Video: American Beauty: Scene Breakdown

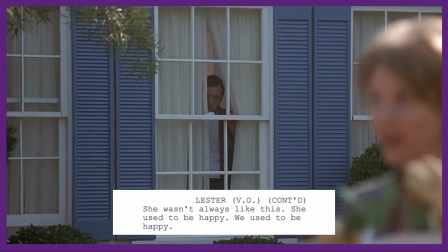(8:20)
Instead, this is simply hinted at by Lester.
She wasn't always like this. She used to be happy.
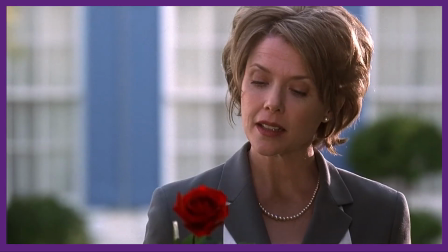(8:28) We used to be happy.
We should talk a bit more here about how exactly Carolyn's fake personality is conveyed in this scene.
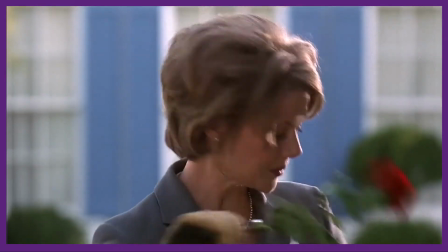(8:35)
In the script, it's quite obvious, with a couple lines that direct the actor.
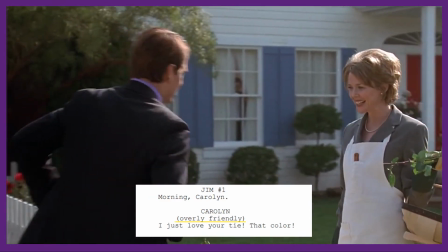(8:39)
The overly friendly parenthetical, for example, probably wouldn't be needed later in the script once we've gotten to know Carolyn better, but it's essential here.
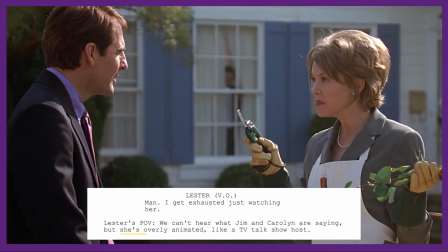(8:48)
As is this simile. She's overly animated, like a TV talk show host.
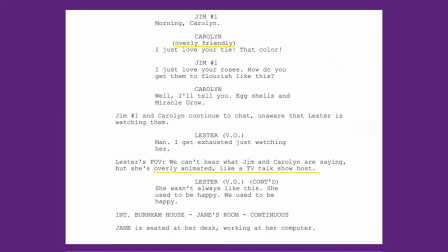(8:53)
Without these little touches here, Carolyn could seem like a lovely person, tending to her garden and making polite chit-chat with the neighbors.
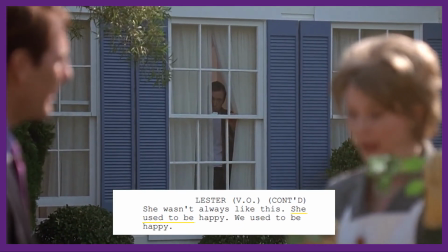(9:00)
And then it would seem almost rude when Lester says she used to be happy. Props to Annette Bening for conveying this so well in the film.
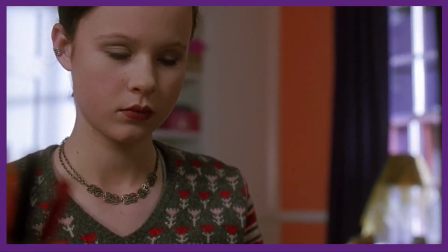(9:08)
Jane's introduction is short and to the point.
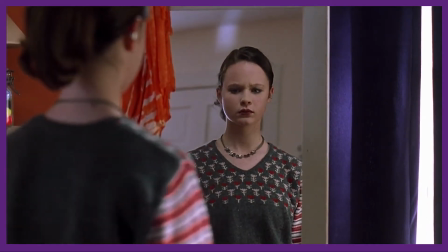(9:10)
We still have that recurring theme of appearances, hidden desires and insecurities, as we see from Jane looking at the plastic surgery side.
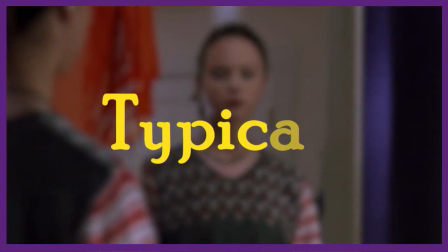(9:17)
It's worth noting here that we do actually see the word typical, but there's a key reason it's different.
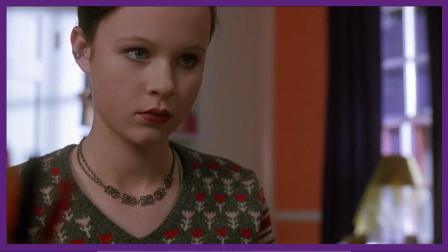(9:22)
It's in the narration, not the action text.
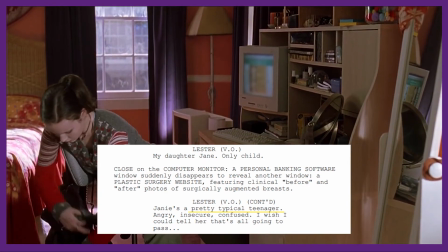(9:25)
Lester, referring to Jane as a pretty typical teenager, is giving his view on Jane, not an omniscient view of her.
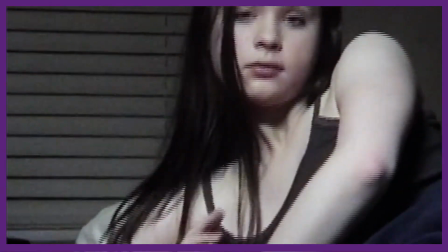(9:32)
This is particularly striking since the audience has a totally different impression of her based on the teaser scene.
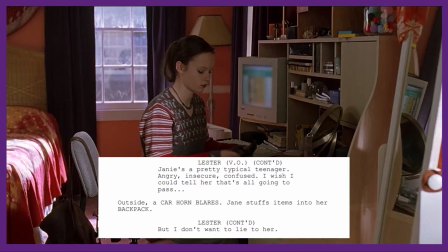(9:38)
I also like the formatting here of Lester's narration, where the narration is cut off by a sound effect in the action text, and then the key line is delivered.
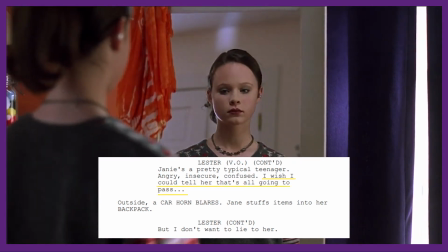(9:46) I wish I could tell her that's all going to pass, but I don't want to lie to her.
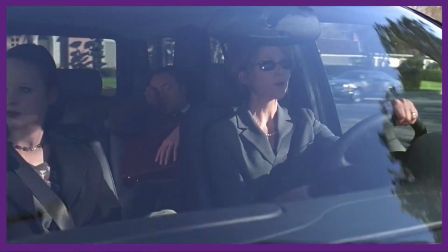(9:51)
Once we've introduced all the ingredients, we get a little scene to establish the family dynamic.
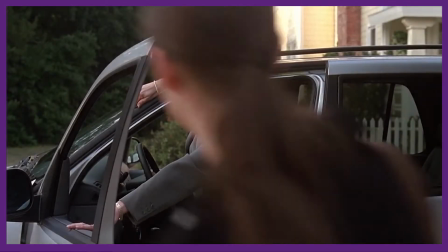(9:56)
Carolyn rules over the family with her sarcastic, mocking tone.
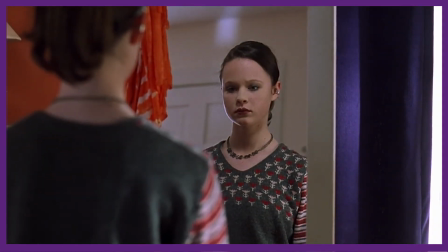(10:00)
Since she's so preoccupied with appearances, she directs her criticism towards Jane quite bluntly.
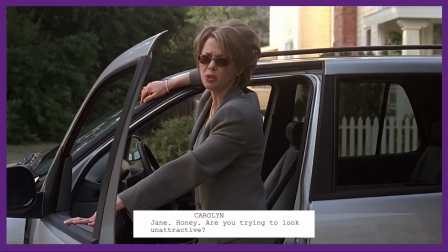(10:05) Jane, honey, are you trying to look unattractive?
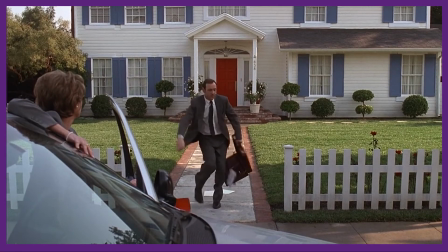(10:08)
Lester comes off as hopeless, pathetic, spilling the contents of his briefcase in an almost slapstick manner.
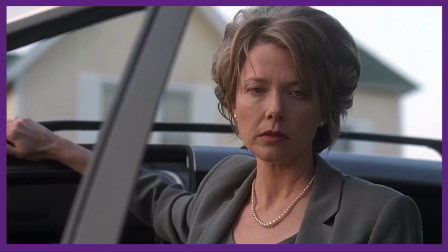(10:15)
Even worse, he's embraced this role in the family. Lester smiles sheepishly, trying to lighten the moment.
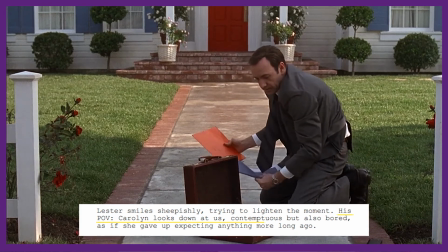(10:21)
His point of view. Carolyn looks down at us, contemptuous but also bored, as if she gave up expecting anything more long ago.
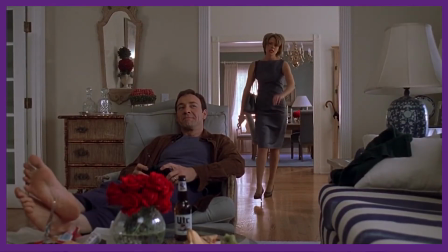(10:29)
This look gets referred to later on, when Carolyn attempts to chastise Lester for buying the Firebird.
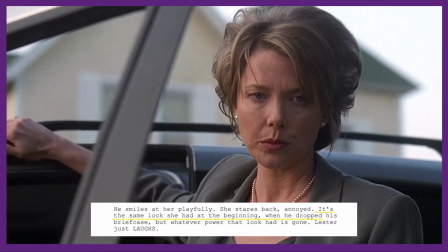(10:35)
It's that same look she had at the beginning, when he dropped his briefcase, but whatever power that look had is gone.
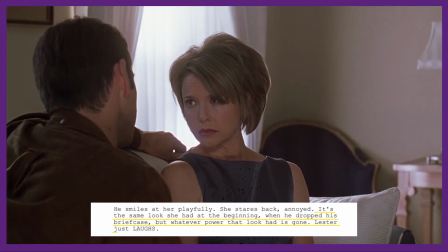(10:41)
Lester just laughs.
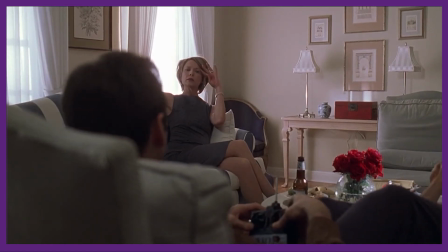(10:43)
Again, the symmetry in this film is beautiful, in this case demonstrating how far Lester has come in freeing himself of Carolyn's grip.
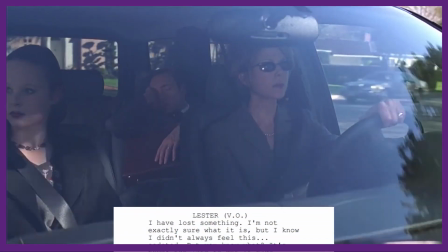(10:52)
Lester ends his narration on this note.
I have lost something, but you know what?
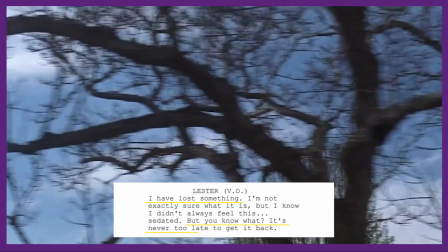(10:58) It's never too late to get it back.
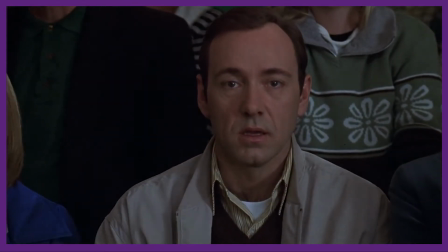(11:02)
The narration here clearly sets Lester's goal, and having a clear goal is essential to keeping the viewer interested.
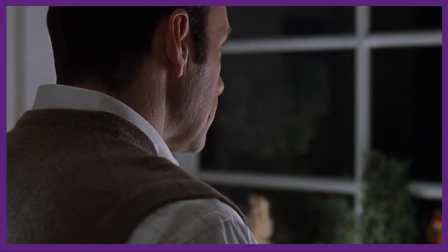(11:09)
But more importantly, it reassures the audience that Lester won't be staying as this loser for too long.
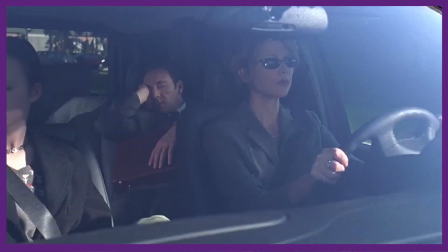(11:14)
After all, who wants to watch a film with a loser as the protagonist?
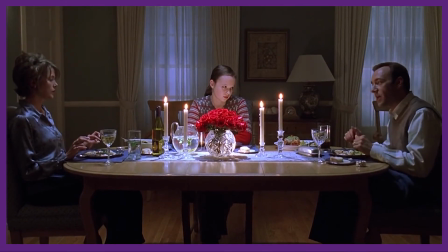(11:17)
In just 5 pages of screenplay, we've established the 3 major characters, the setting, the tone, the key theme of the film, and the protagonist's need.
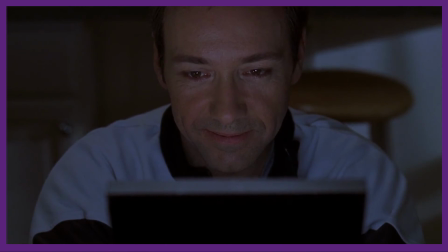(11:26)
There's drama, there's comedy, there's interpersonal conflict, there's a relatable protagonist, there's nudity.
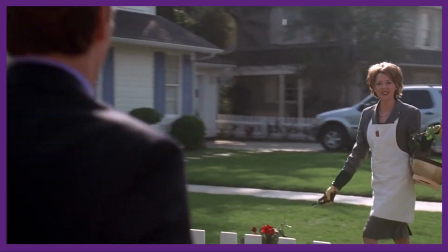(11:31)
I mean, what more can you ask for? Oh, I know. How about a collection of moments that pay off later in the film and on rewatches?
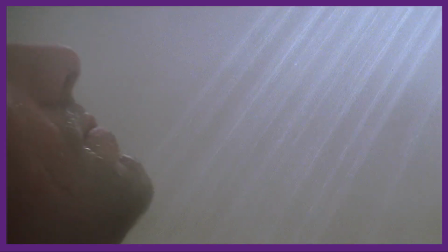(11:39)
Yeah, the opening sequence of American Beauty kinda rocks.
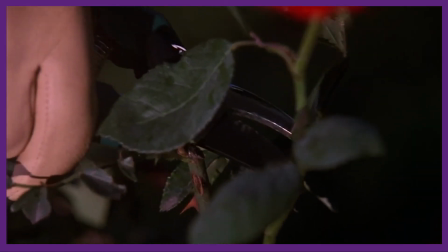(11:42)
There's so much more I want to say about this movie and its script, but maybe that's best saved for another time.
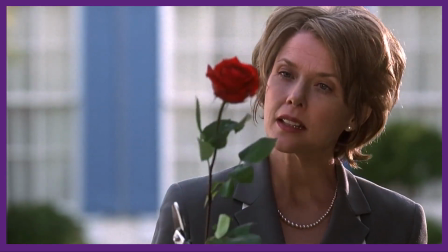(11:48)
Good writing and good luck.